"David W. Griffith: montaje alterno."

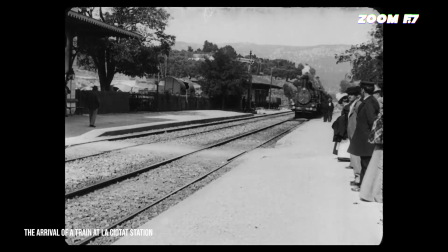(0:00)
Bienvenidos a Zoom F7. Si estás viendo este video es porque decidiste apoyar al canal, y por ello estamos muy agradecidos.
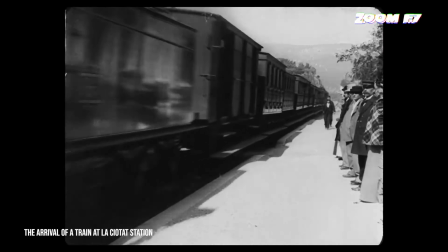(0:06)
En esta ocasión continuamos con la entrega sobre el montaje y la edición cinematográfica.
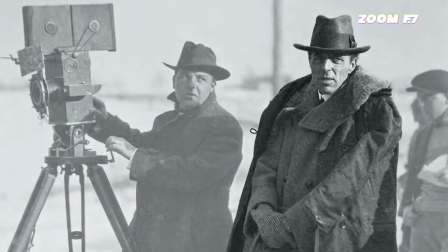(0:11)
Directores como Edwin S. Porter y Griffith se dieron cuenta que por medio de la escala de planos se podía hacer énfasis en las emociones.
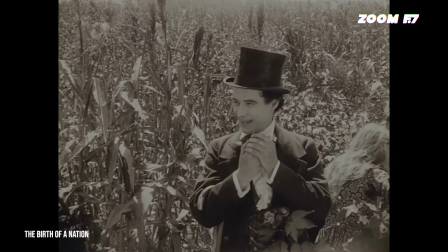(0:19)
Al utilizar escalas más reducidas como el medium shot, los actores podían ser dramatizados con el montaje,
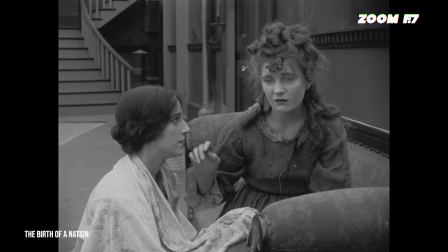(0:25)
y una interpretación en pantalla no requería una reacción exagerada del histrión, como sí sucede en el teatro.
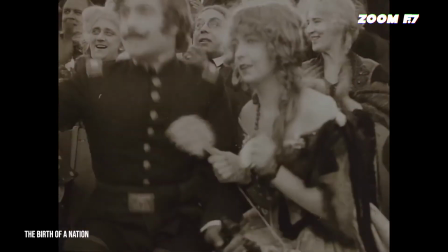(0:31)
Por su parte, uno de los principales exponentes del séptimo arte en sus inicios fue David Griffith, el cual nunca fue de una familia adinerada.
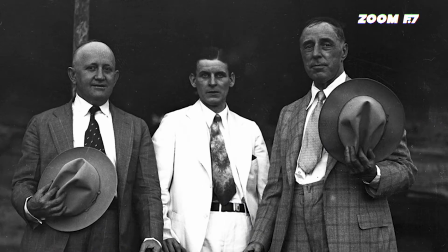(0:40)
Comenzó buscando financiamiento como actor, donde luchaba constantemente para ganárselo,
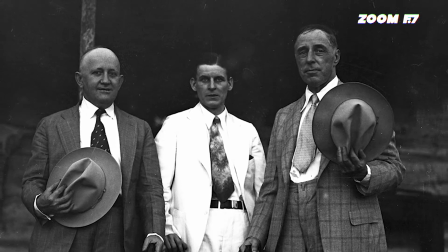(0:44)
ya que las principales productoras de la época no confiaban en sus propuestas narrativas.
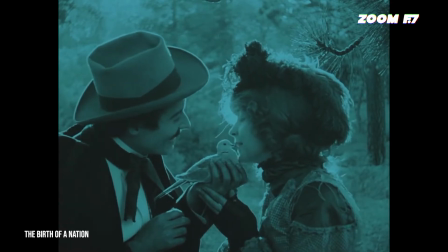(0:49)
Así se vio obligado a probar alternativas, tomando como base el estilo de montaje de los primeros cineastas.
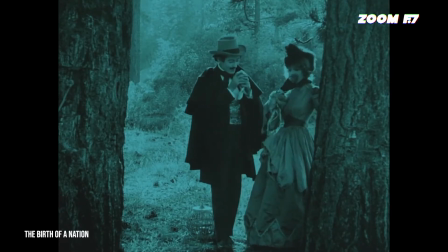(0:55)
La idea era ensamblar las escenas de manera que la audiencia no notara la artificialidad del relato,
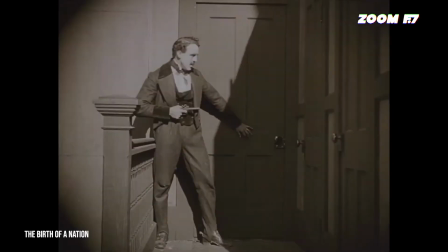(1:01)
siguiendo los principios psicológicos de la percepción y el punto de vista, lo cual se denominó como montaje invisible o montaje externo.
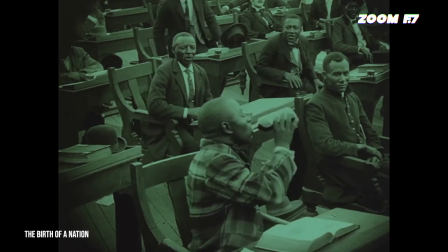(1:09)
De esta forma, el público podía sumergirse espontáneamente en la narrativa del relato, sin hacerlo ajeno a esta ficción.
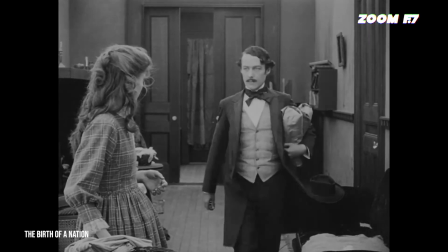(1:16)
La tridimensionalidad comenzó a ser necesaria para ubicar espacialmente, tanto a personajes como a espectadores.
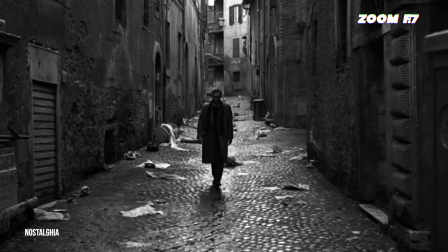(1:23)
Es aquí donde surgen las reglas de continuidad. En el cine, el tiempo no existe como lo conocemos.
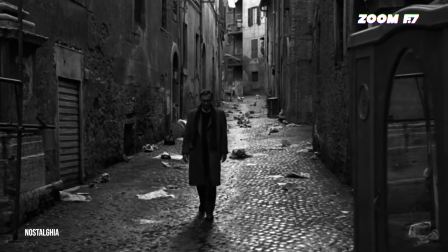(1:29)
Se crea, se modifica, se construye y se reconstruye.
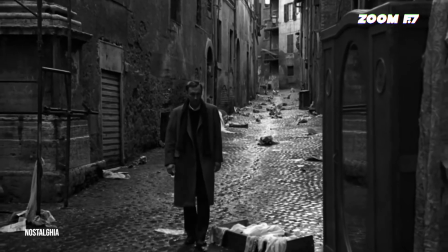(1:33)
Todo debe seguir una continuidad que resulte lógica porque, cuando esas leyes se rompen de manera artificiosa,
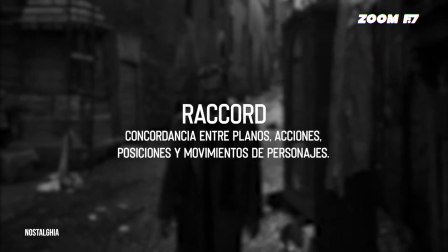(1:40)
surge el fallo de Raccord, que se refiere a la concordancia entre planos, acciones, posiciones y movimientos de los personajes.
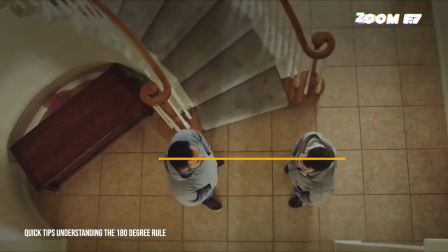(1:49)
Y para esto se diseñó la pauta cinematográfica de la regla de los 180 grados o regla de eje.
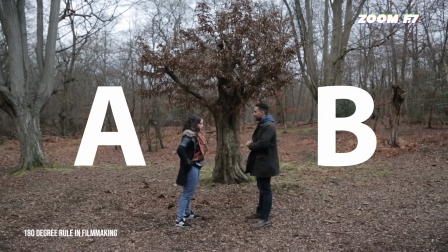(1:55)
El ejemplo más convencional es una escena de diálogo entre dos personajes. Se puede imaginar una línea recta trazada entre los dos personajes.
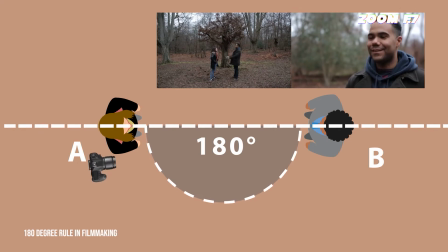(2:04)
Si la cámara se mantiene en un lado de esta línea, la relación espacial entre los dos personajes será consistente desde un plano a otro.
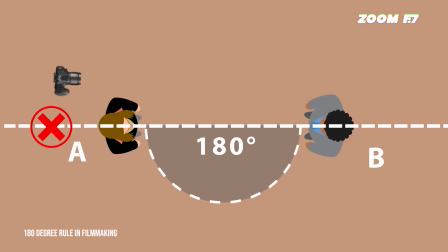(2:12)
Cambiar al otro lado de los personajes en un corte revertirá el orden y puede desorientar al público.
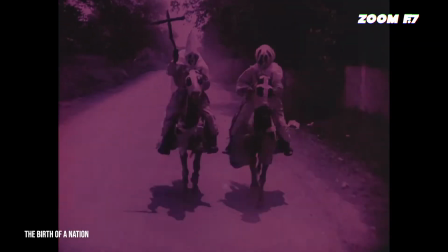(2:18)
Sin embargo, Griffith quería ir más allá. Aunque poco a poco los estudios fueron cediendo a sus arriesgadas propuestas,
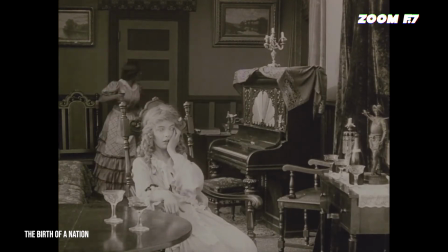(2:25)
el querer narrar historias simultáneas con diferentes líneas temporales y argumentos paralelos no parecía una fórmula que se vendiera ni que fuera viable.
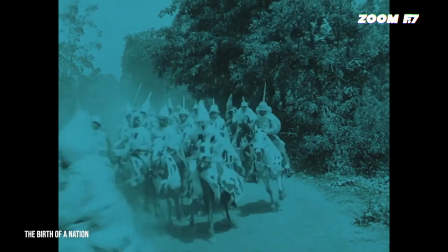(2:34)
No obstante, el estadounidense estaba convencido de sus ideas y muchas veces tuvo que recurrir él mismo a financiar su obra,
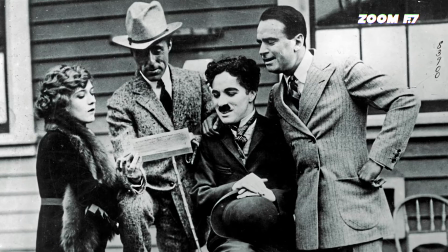(2:42)
así como a solicitar préstamos de amigos y familiares, deudas que nunca pudo pagar y que le persiguieron toda su vida.
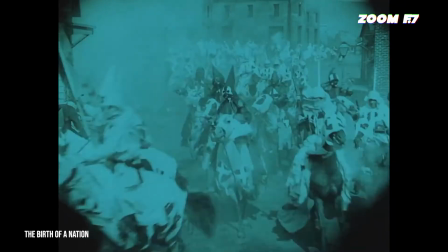(2:49)
Tomando como base la idea del montaje de Porter, Griffith, en El nacimiento de una nación, alterna escenas de distintas secuencias para dar a entender una idea.
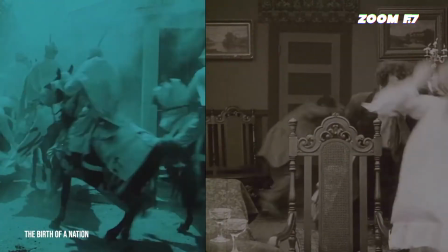(2:58)
En ellas se desarrollan dos acciones diferentes, en distintos espacios pueden ser sincrónicos o asincrónicos,
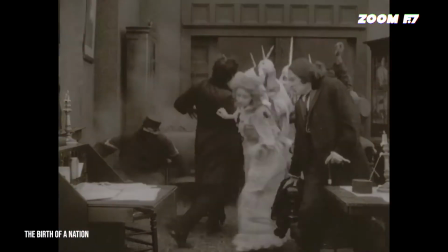(3:05)
pero lo más importante y lo que determina su diferencia es que pueden relacionarse o no en algún momento del espacio fílmico.
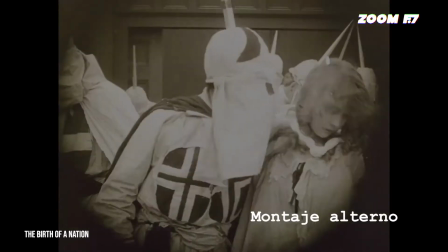(3:13)
Al primero le llamaron montaje alterno y al segundo montaje paralelo.
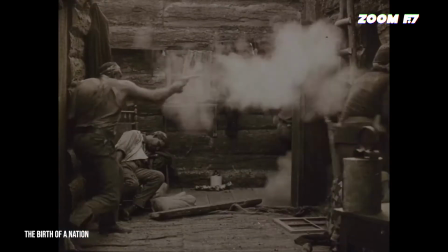(3:17)
El montaje alterno es el desarrollo de dos o más argumentos que se relacionan en algún punto de la narrativa.
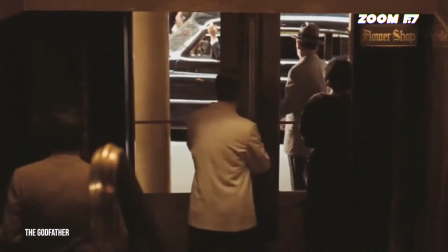(3:24)
El montaje paralelo es el desarrollo de dos o más argumentos distintos, los cuales no tienen una relación directa en el espacio fílmico.
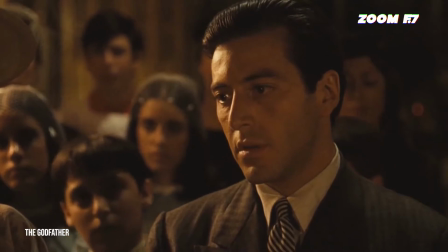(3:33)
Con estas nuevas formas de construir un filme y la exploración del plano,
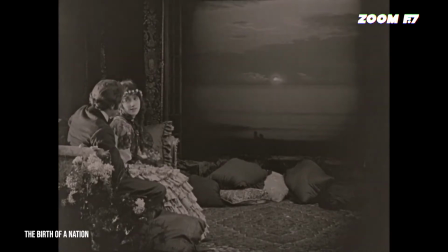(3:38)
le dieron al cine una gramática que funciona en su sentido más convencional para narrar a partir de puntos de vista y escalas de plano,
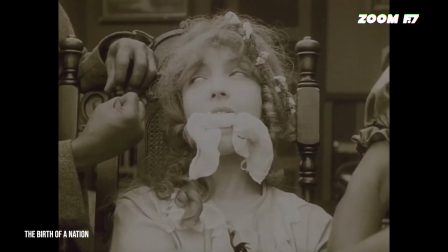(3:46)
como el long shot, medium shot, close up y plano detalle, por mencionar algunos.
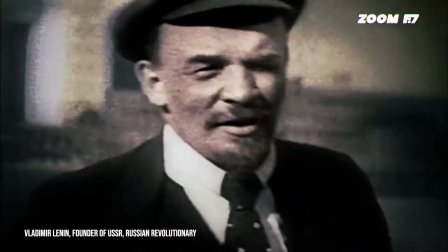(3:51)
No solo cineastas adoptaron esta nueva herramienta,
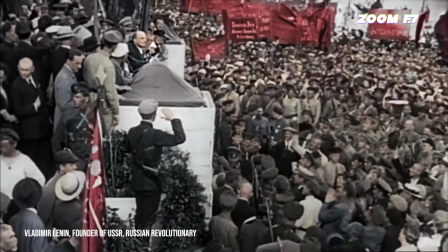(3:55)
sino que incluso políticos e intelectuales vislumbraron en el cine lo que ni sus propios comercializadores vieron, una oportunidad social única.
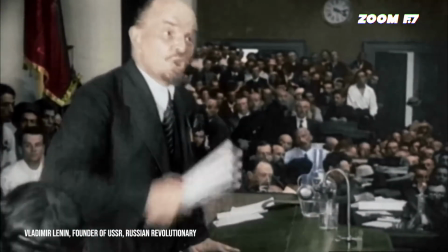(4:03)
Para Lenin, el cine era un arte imprescindible,
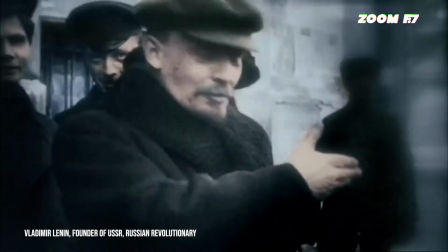(4:06)
ya que se volvió el principal medio para comunicar los ideales comunistas debido a que el 80% de la población en Rusia era analfabeta.
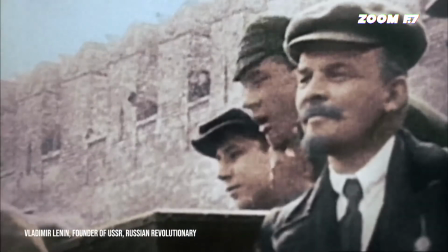(4:14)
Los ideales políticos que estimularon la curiosidad y la experimentación llevaron al cine a desarrollar un lenguaje más complejo y completamente nuevo.
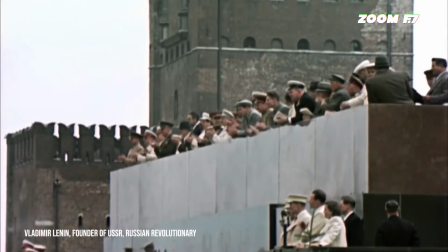(4:23)
Es aquí que como oposición surge el cine soviético, que se emancipa de todas las fórmulas establecidas,
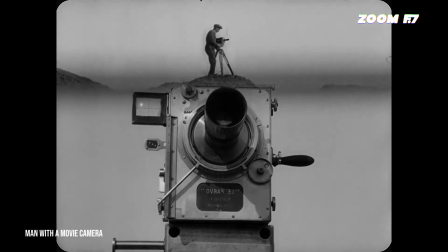(4:29)
y advierte que el cine debería ser un instrumento para estimular las sensaciones del espectador.
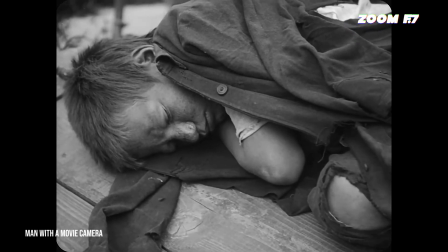(4:34)
En vez de melodrama y ficción, se ofrecía realismo, recrear fenómenos históricos lo más fiel posible.
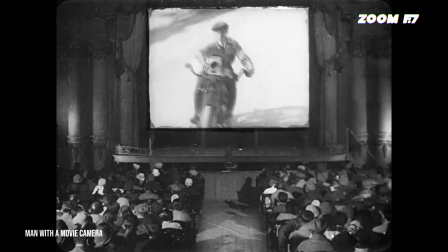(4:42)
Cine ojo y cine verdad eran sus premisas.
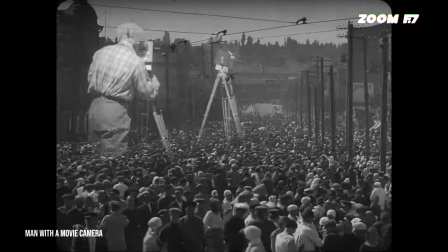(4:45)
El séptimo arte debía ser un rechazo a la narrativa burguesa, esto con el fin de establecer una característica, la proximidad.
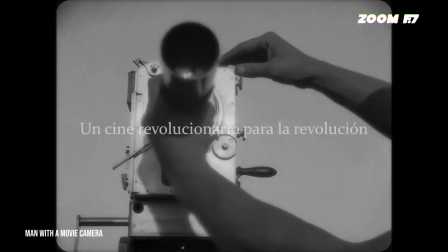(4:53)
El ideario del cine soviético pasa por la máxima, un cine revolucionario para la revolución.
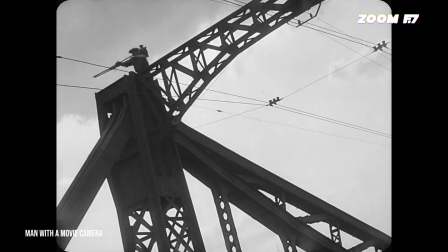(4:59)
El cine debía ser generador de sentimientos como estímulo intelectual para el espectador. el cine debía hacer una reflexión teórica,
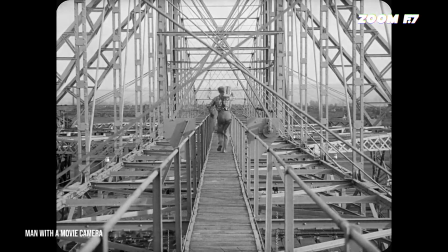(5:08)
persuadir y experimentar para darle sentido al discurso cinematográfico.
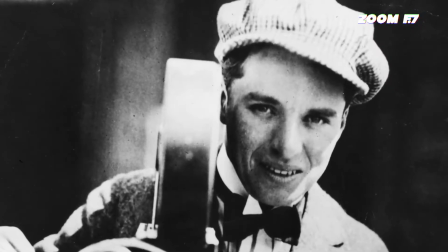(5:12)
De tal forma que en 1919, Lev Kuleshov, que colaboró para fundar la primera escuela de cine del mundo en Moscú,
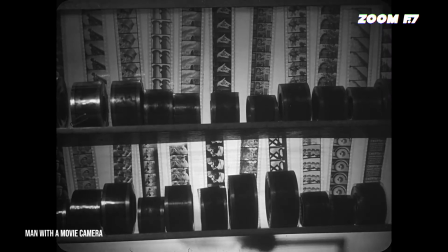(5:20)
trabajó en su laboratorio durante algunos años con estudiantes de su facultad de cine, entre ellos Siga Berthov.
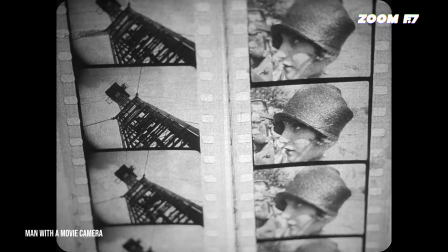(5:26)
Debido a la falta de material filmado, Kuleshov se propuso experimentar con planos completamente independientes uno del otro para construir significados.
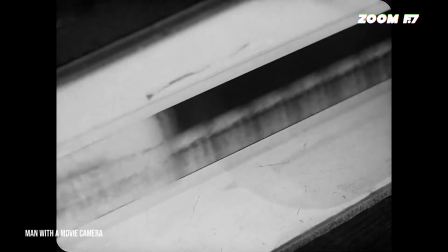(5:35)
Y es aquí donde surge el llamado Efecto Kuleshov.
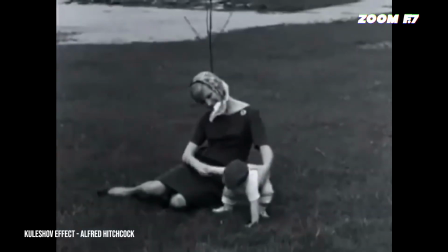(5:39)
Esto dio lugar a la construcción de significados a partir de la relación psicológica cuando se miran determinadas imágenes.
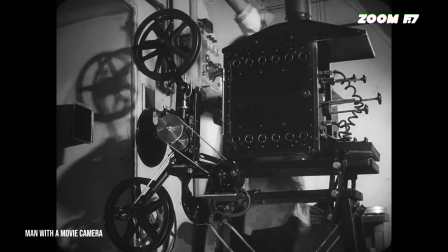(5:46)
Fundamentó el comienzo del cine soviético echando mano de principios estructuralistas, de asociación psicológica y de dialéctica.
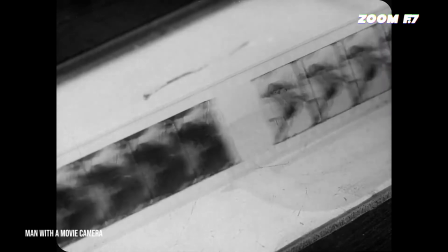(5:54)
El conflicto de una tesis, una idea abstracta, se forma espacialmente en la toma y explota en intensidad en el montaje de esas tomas unidas.
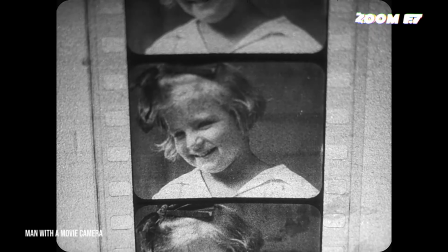(6:03)
Comenzamos a significar de forma distinta la unión de dos planos a como lo hacen en el modelo anglosajón.
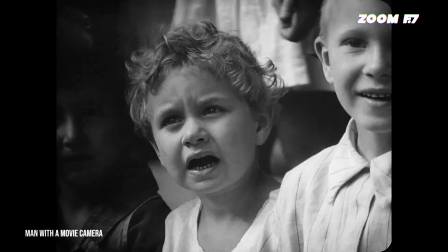(6:09)
Esto demuestra que todos los efectos de sentido están determinados por el montaje.
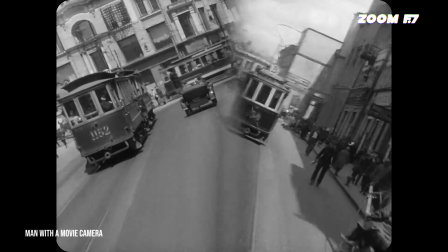(6:14)
Concretamente, todo esto nos ayuda a crear realidades que no existen sin el montaje.
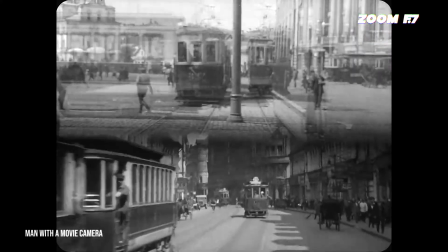(6:19)
Por otro lado, Kuleshov también reproduce otro experimento llamado Asociación Geográfica o Geografía Creativa,
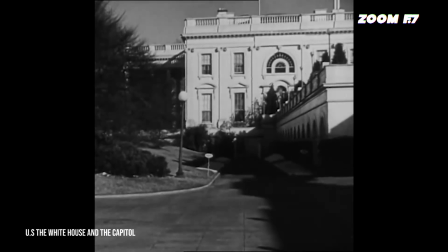(6:26)
y que consistía en recrear un lugar inexistente con material real. El ejemplo era filmar el encuentro de una pareja en puntos distantes.
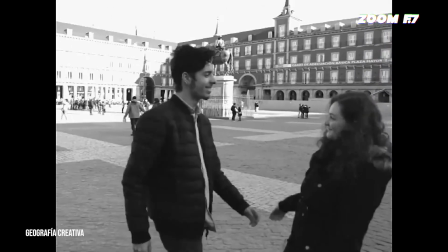(6:35)
La cinta se monta y de pronto parece que se están mirando. Y no solo eso,
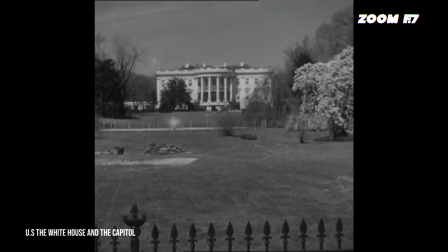(6:41)
sino que ya en su encuentro se trasladan por medio del montaje a la Casa Blanca con una escena montada de la película The White House in Washington.
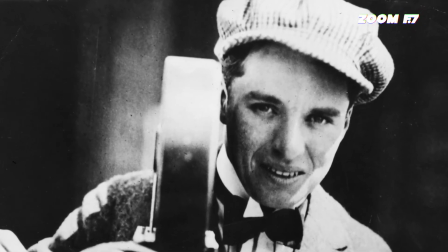(6:50)
Así Kuleshov pasa a la historia como uno de los precursores del cine soviético y maestro de
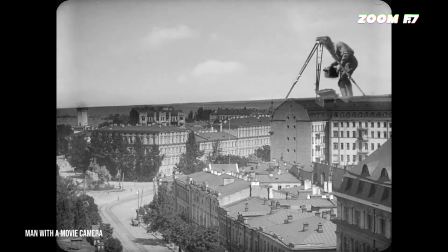(6:55)
varios cineastas de su época que impactaron la cinematografía mundial. como lo fue Budovkin,
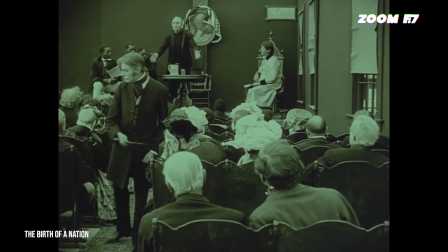(7:01)
Eisenstein y el mismo Berthoff. En ambos casos, la necesidad ya fuera para ganar financiamiento o para llegar a las masas,
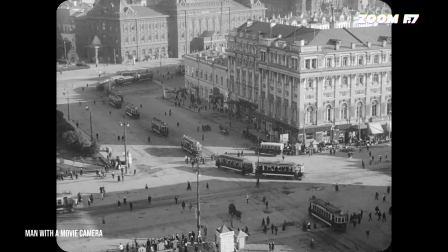(7:09)
propició las condiciones creativas para generar un discurso a partir del montaje.